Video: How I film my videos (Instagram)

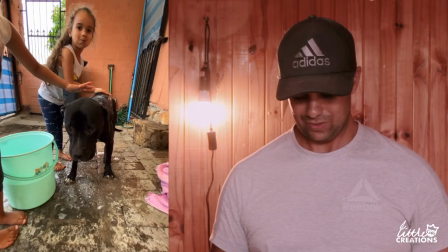495s
So I'm zooming into Bolt's face so that it's black,
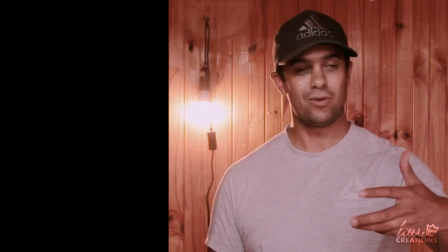502s
and then what I wanted to get was just transitioning to the end of that scene for us, or transitioning into the end of that scene,
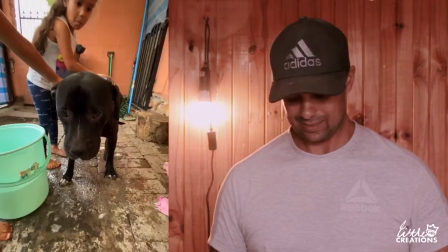510s
making sure that we're getting what's happening next, which is us just cleaning him off.
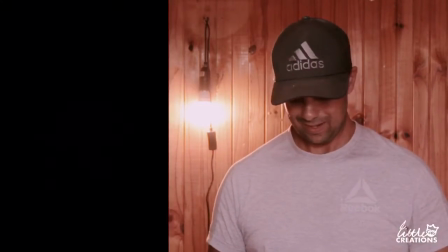516s
So camera goes in towards him, blacks out,
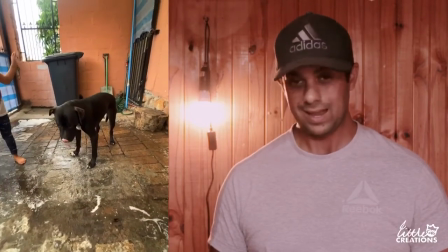523s
and comes out from black scene again with the towel coming off, and then showing him being clean.
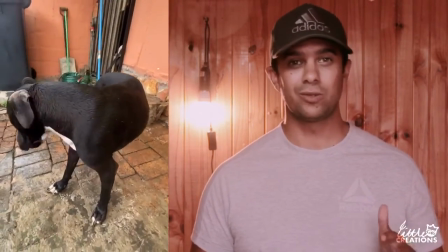531s
The next couple of scenes are just a few cut scenes, just so that there's no overkill with the in-camera transitions,
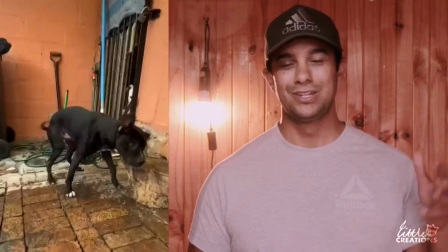537s
so that it just makes the scene flow a little bit better. The emotion that I wanted to give was just how he's feeling, what he's going through as a dog,
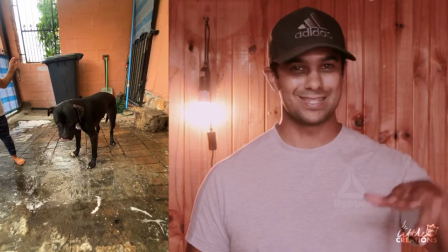546s
and ultimately ending with him in the kennel, how he's feeling at the end of it. Camera shy, doesn't like the feeling of being washed, those sort of things.
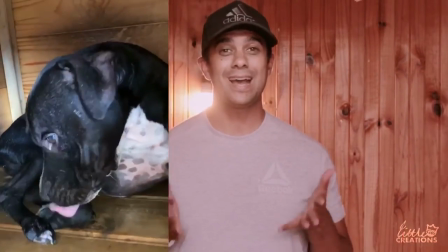554s
So that's in-camera transition. Hope you love it. So that's the process that I use in order to film some of my content. That's not everything, but that's a large percentage of the process that I follow. So I hope you enjoyed it. Now I want to leave a challenge with you. Film a 30 to 60 second video of you using these techniques, and it can be a film of anything. So you washing the car, washing the dishes, doing whatever you want it to be. Upload it to Instagram and use the hashtag LittleKingCreations and tag myself at Ryan_Ruza, and I may feature your video in my next YouTube upload next week. So let's see what you got. Hope you enjoyed this week's video. Don't forget to like, don't forget to subscribe, and hit the notification bell to see any future content, and I'll see you in the next one. Peace.